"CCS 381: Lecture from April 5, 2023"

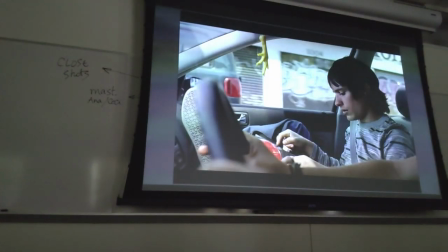1887s
So you see enough of this through a few seconds, and then you see the very small space,
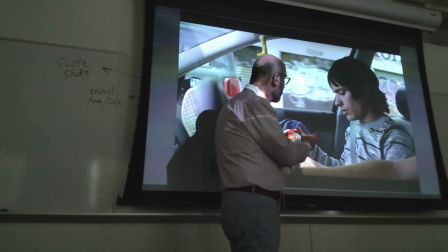1895s
and of course the lens makes it even smaller. the characters confined to the front seats of the car
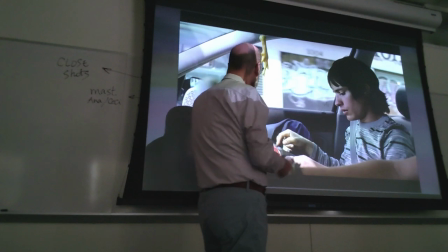1905s
pranking each other with farts and joking, talking about school etc.
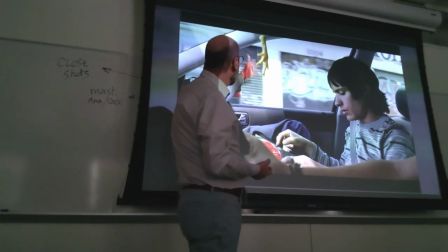1914s
and in line with this prankish atmosphere you have a chicken feet, chicken foot
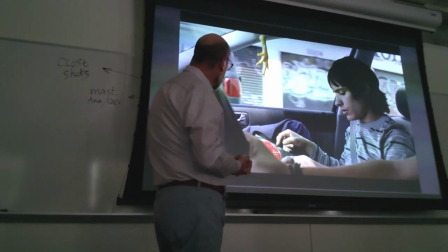1921s
hanging from the rear view mirror
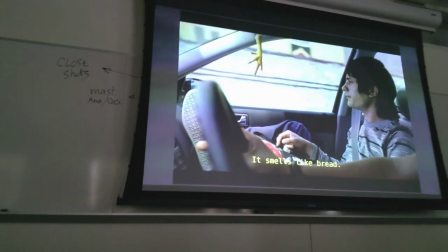1928s
right so this is the car as a private space although from the windows you can
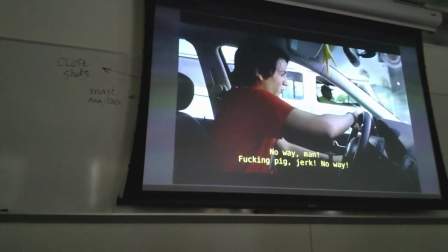1934s
still see signs and other cars right and they're joking with each other right
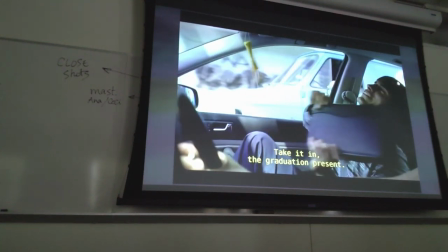1941s
they spend a lot of time interacting with each other but
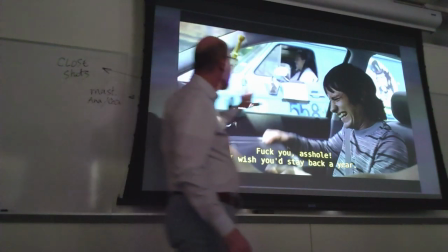1949s
again there are plenty of shots where you see other signs of society even
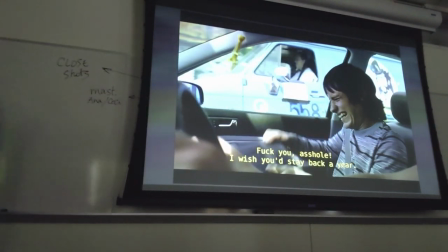1955s
bizarre signs such as the van with the clown an ice cream truck possibly or artists
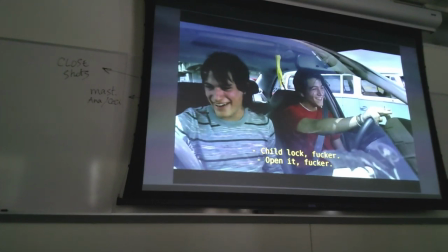1967s
okay and a different shot but they're still very close to one another they're still
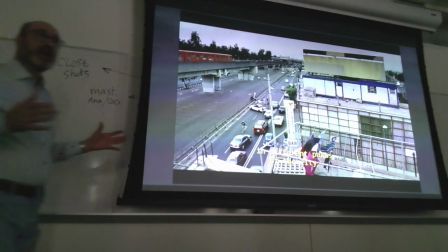1973s
in a private space but then a few frames later you
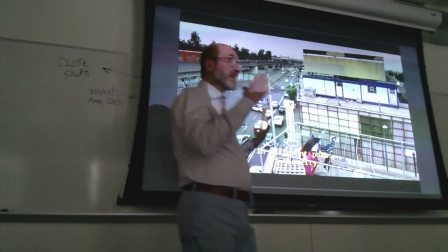1980s
have the narrating voice and the narrating voice is the outside world essentially it's a
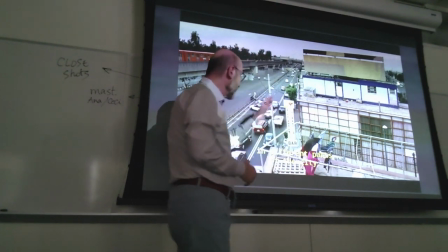1985s
public element I should have added that to the list on the board and
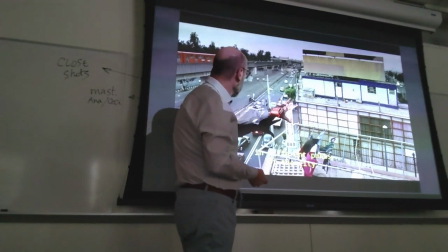1992s
you have this very wide shot at the center of which almost at the center of which you find a dead body covered with
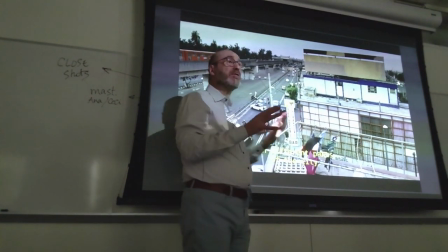2000s
a white blanket because this is the story of Marcelino the bricklayer who was going to work,
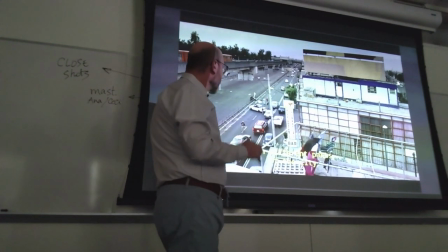2008s
crossed the road, and was hit by a car.
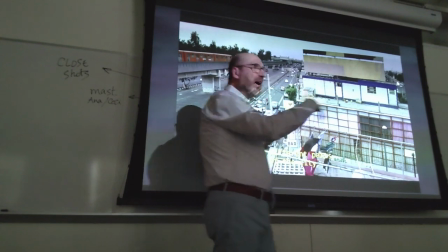2012s
And although the boys will try to ignore that as much as they can, right, they're just driving by.
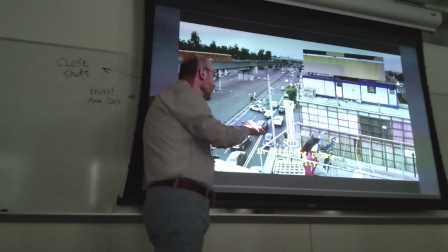2021s
The voice lets you see what this is about.
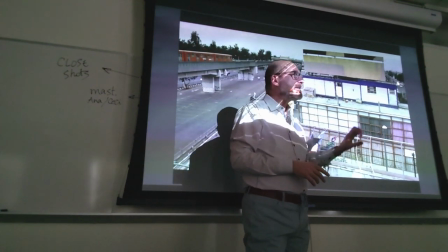2025s
It's not about just another person who died, but it's about the living conditions of a bricklayer in Mexico City,
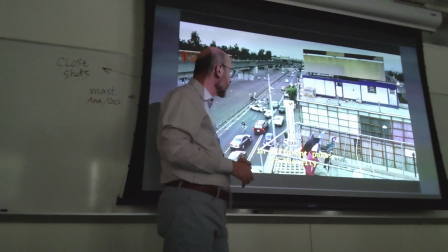2033s
who doesn't have a car, doesn't have access to public transportation right near his house,
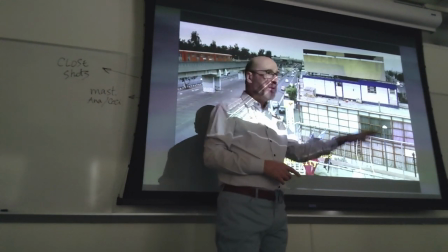2041s
and therefore has to walk a mile before he can hitch a ride for work.
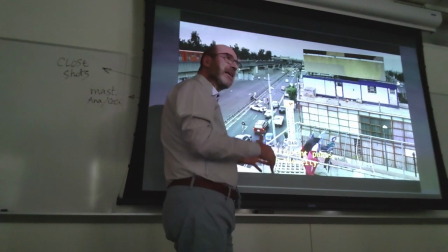2047s
And under these conditions, his death becomes a social issue, an issue of fairness and justice, right?
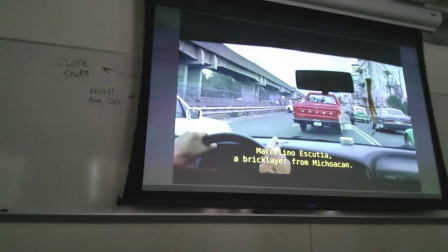2059s
And from this wide shot you go back to the car but at this point
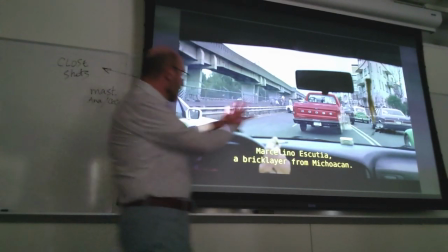2065s
because of the written voice because you can still see through the windshield the car is
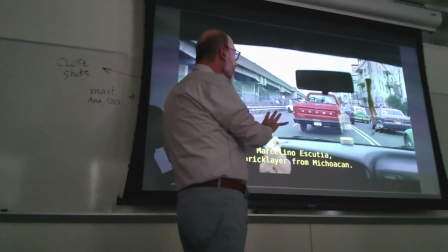2072s
not a private space anymore it's exactly an intermediate space from which you see the world and again the question is how long as
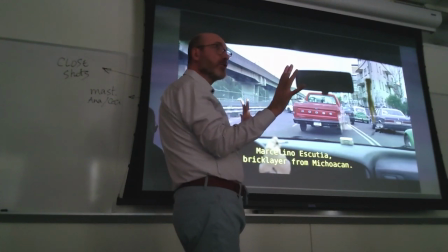2083s
a teenager can you ignore what is around you before you start developing your own understanding
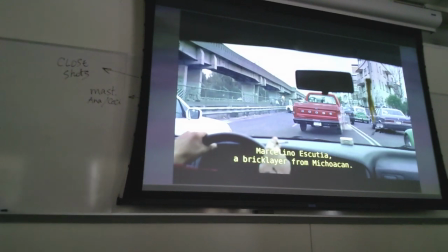2089s
of what is happening around you and
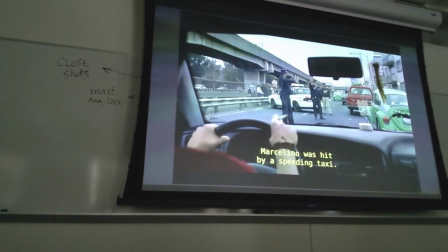2095s
the captions tell you the story of Marcelino through the narrating voice you see the police you
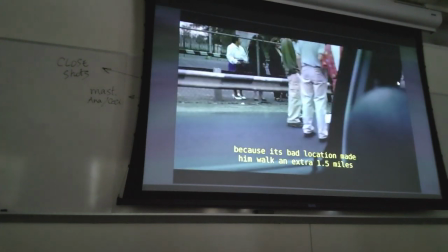2105s
see them driving by you
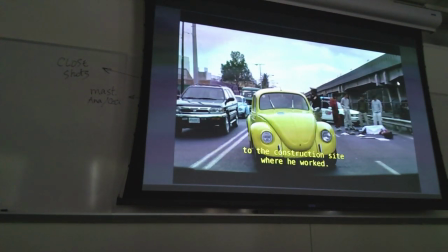2111s
see the elements of death and even though the characters don't comment on this, this becomes significant.
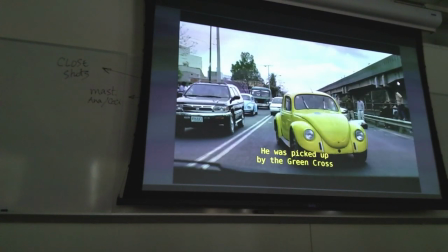2120s
In fact, you also see the aftermath of this, right? The after story. The fact that the body of the brick layer was picked up by the Green Cross, taken without ID to the coroner.
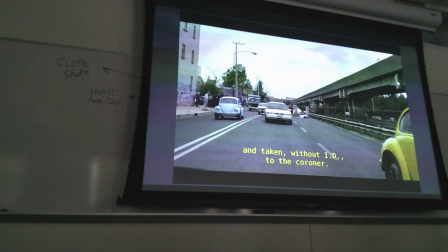2136s
So, you know, they insist on this at the beginning of the film to let you know that this film is also about justice
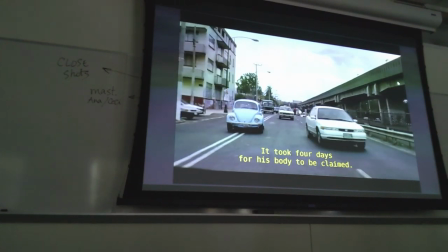2143s
and social issues. took four days for his body to be claimed so tells you you can
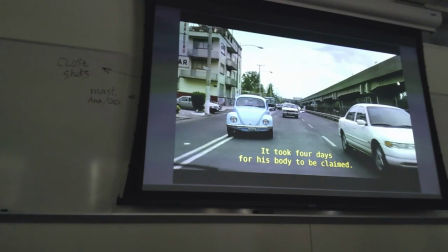2151s
have the strongest friendship the strongest think circles circle friends around you but there are people who live in Mexico City with no social support they can die and nobody realizes they're
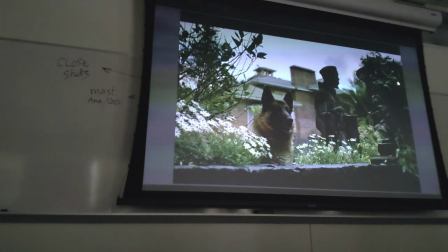2165s
dead for days this is frames later again we're I'm skipping a few scenes.
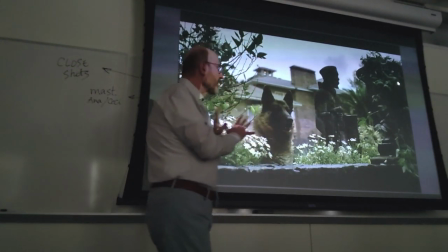2172s
The first frame, where you see Tannock's house.
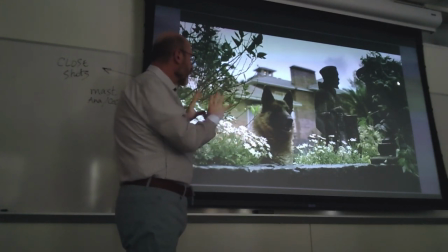2177s
And again, it's very, from the very few frames, very indicative.
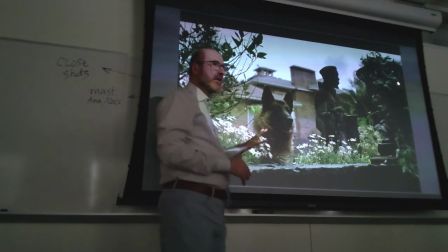2182s
You find a German Shepherd, typical dog, the guard dog,
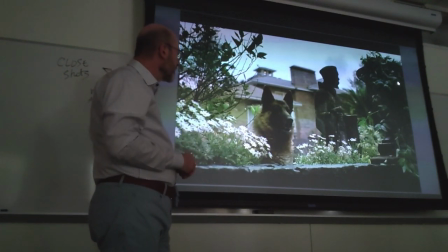2187s
the watchdog of rich people that you find stereotypically around villas all over the world. Nothing against German Shepherds. They're great,
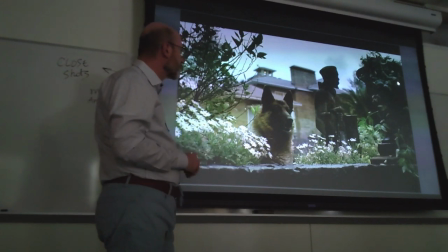2198s
smart dogs. if they behave in a certain way sometimes it's because of their training and you find this beautiful
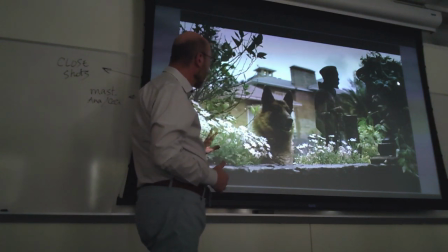2208s
cultivated garden around the house but then when the dog's
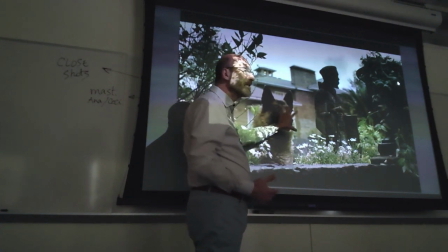2214s
head moves out you will see already staff working in the background, you'll see a woman cleaning the windows here, you'll see a man another servant going by and this,
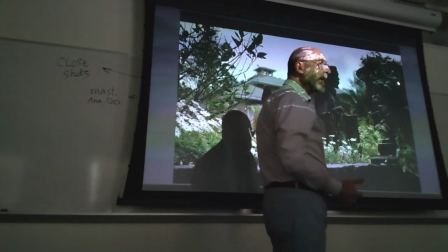2226s
although it's not completely clear but in my view this could be Saint Francis of Assisi based on the iconography with a
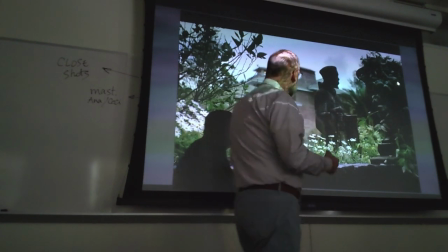2234s
bird on his hand a bull on the other hand so it's the social posturing
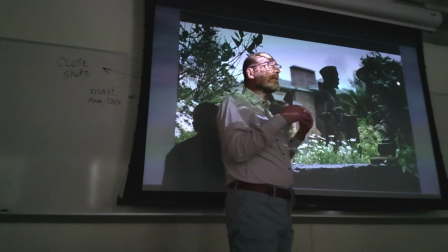2243s
indicative of the social posturing by the family of the notch they're wealthy
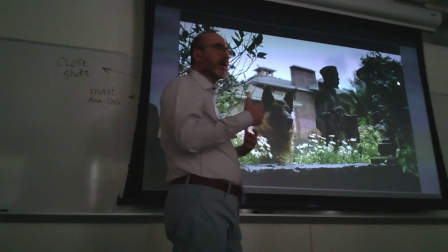2248s
but they want to be seen as empathic as compassionate right as close to the people so they have a dog to keep people away then
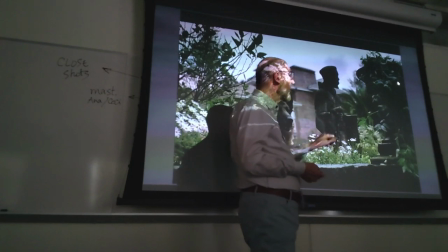2259s
they have the saint of peace the saint of animals next to it so this is
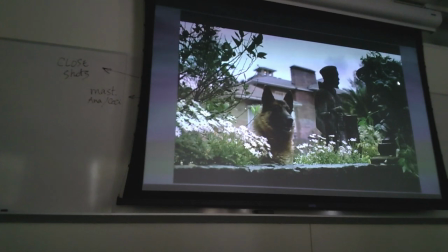2264s
a possible interpretation I even found a copy of the script so I don't know if the script would clarify that the script was was published actually but I have a copy of that and again as the dog is moving out you see a
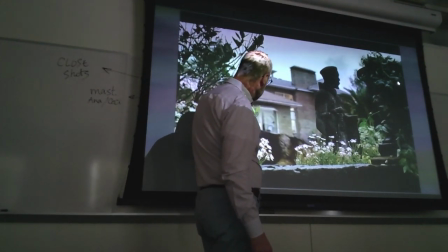2279s
servant cleaning the window and then another man going by
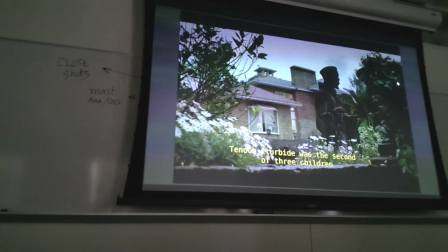2287s
and the narrating voice tells you more about the background, about the relevance of this villa and the upper class nature of the people who live in here right,
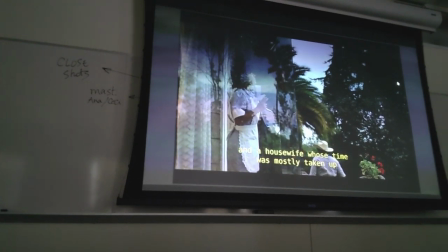2304s
he's a member of the government but while they're saying how important he is that they studied in Harvard
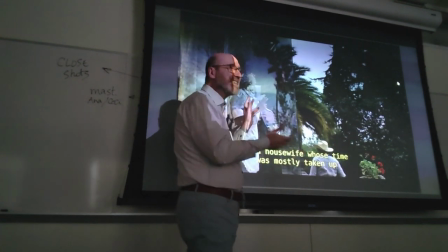2314s
what Tanakh's mother is doing you actually see the people who support their lifestyle, right?
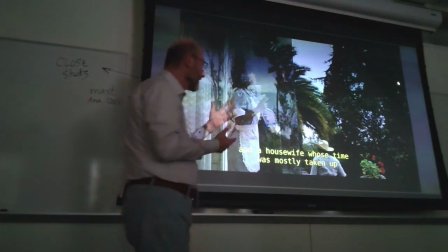2323s
The servants cleaning the windows the people working in the garden, right? So, you know that they're developing the theme of privilege
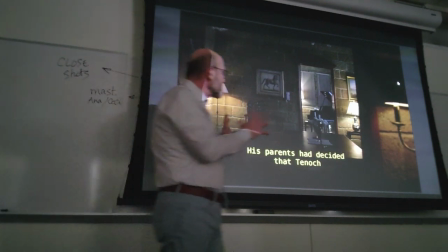2335s
and then you see the interior of the house but it's not exactly a private space because the house is so big
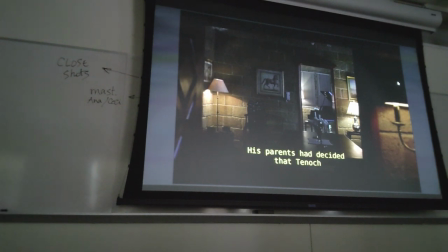2343s
right so and there are other sounds for example a piano in their art